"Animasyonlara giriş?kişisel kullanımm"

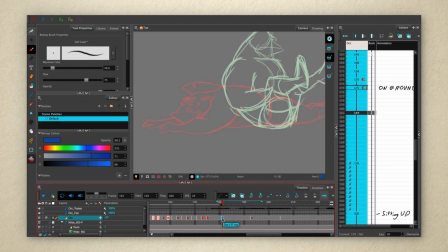(28:51)
Now he's down, so let's animate him sitting up and grabbing his foot. This part isn't going to be as exciting because it's not as exaggerated and fun. The big principle here will be solid drawing. Because he's turning his whole body around as he rolls and sits up, this gets into depicting the 3D form of the body and head instead of just the profile view we've been seeing up to now.
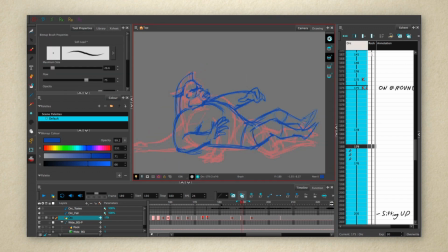(29:11)
As he's coming up, I'm having him do this sort of sit-up crunch position because A, he's using his legs to balance his body, and B, he's bringing his hurt foot up so he can grab it.
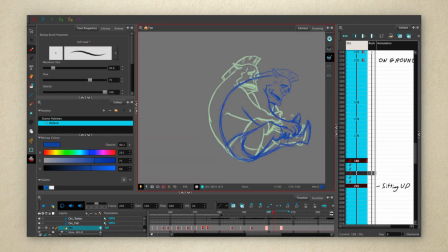(29:20)
I'm also focusing on his expression at this point because his face is going to be the focal point of the scene from this point on. Now it's a matter of finding the right poses to connect my keys.
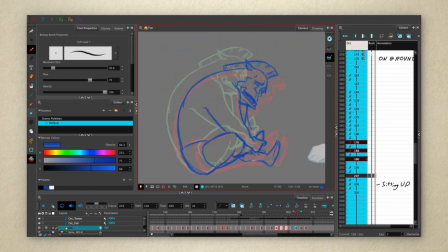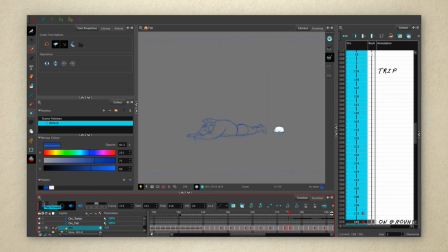Now we've got him up, but he stops really abruptly.
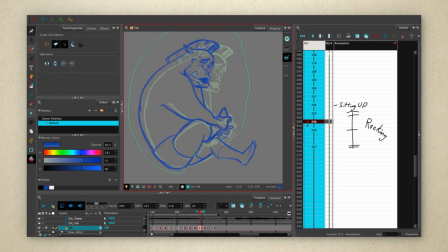(29:50)
I'm going to do a little rocking back and forth motion. This rock is an example of another animation that could be cycled if we wanted it to go on longer.
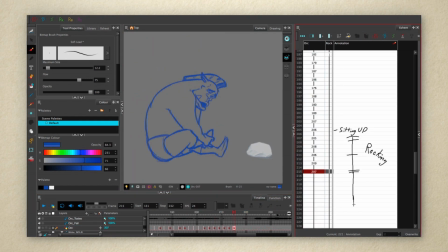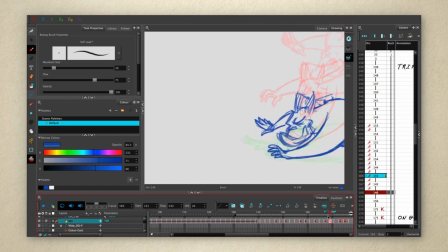(30:10)
Now, before we say we're done, I'm going to go through and do a little more cleanup and see if there's any other poses that can be improved or exaggerated more.
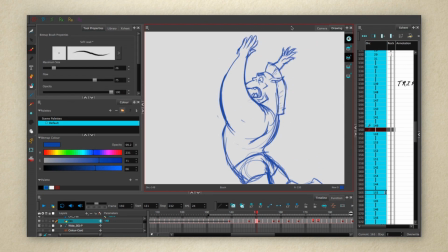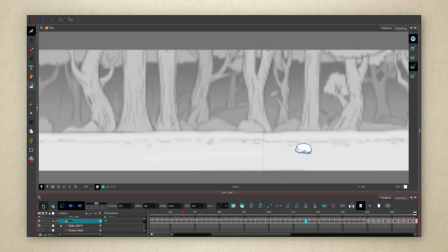(30:30)
Now let's look at the final trip and fall. There we go. Now we're up to the point in the scene where he needs to speak. In the next video, we'll look at the process of animating to dialogue.
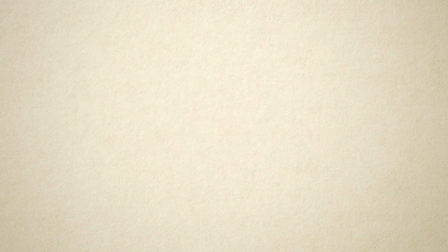(30:43)
I'll see you there. Now we're ready to start animating our dialogue. Animating dialogue might seem really intimidating at first because of all the lip sync you have to match up.
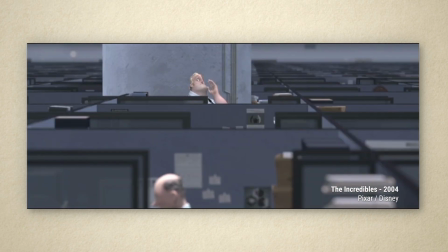(30:53)
But before we even worry about lip sync, let's back up a second.
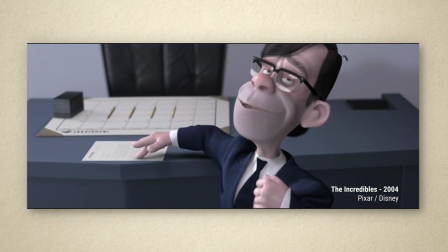(30:58)
Something you don't want to forget is that one of the keys to good lip sync is getting everything else right first.
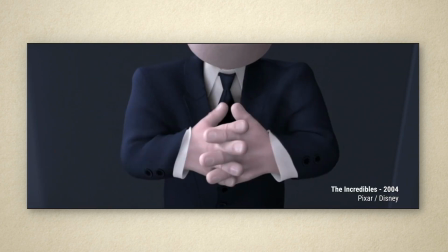(31:04)
You want the body language, the hand gestures, and the expressions to match the dialogue first.
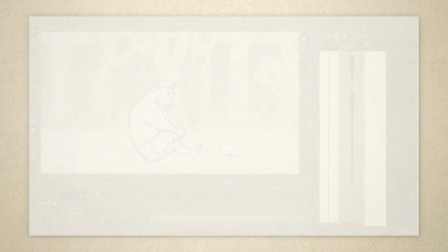(31:08)
Those make a much bigger difference than the mouth shapes themselves. So before we worry about the mouth, we're going to get the rest of the acting right.
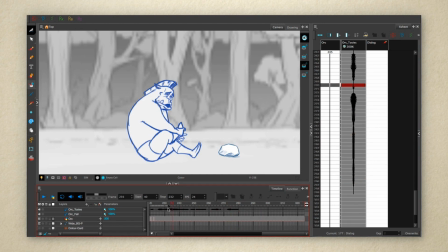(31:15)
And to do that, we need to use our audio track to map out where each sound is. Fortunately, with our sound file on the timeline, this is fairly easy. I can scrub through the timeline and hear where each sound is.
Oh no, my poor toesies.
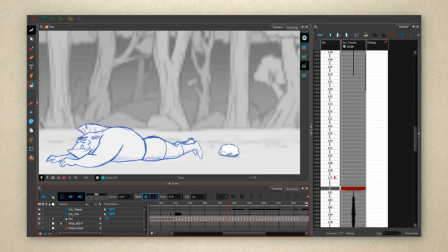I'm noting on my X sheet everywhere there's a new sound.
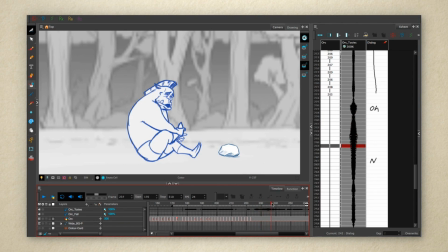(31:51)
Remember, when you're breaking down a line, think in terms of the sounds and not the letters that are used to spell the words. The units of sound that make up words are called phonemes. We'll look at those more in a minute. This is like what we did earlier with planning out our scene, just in much more specific detail.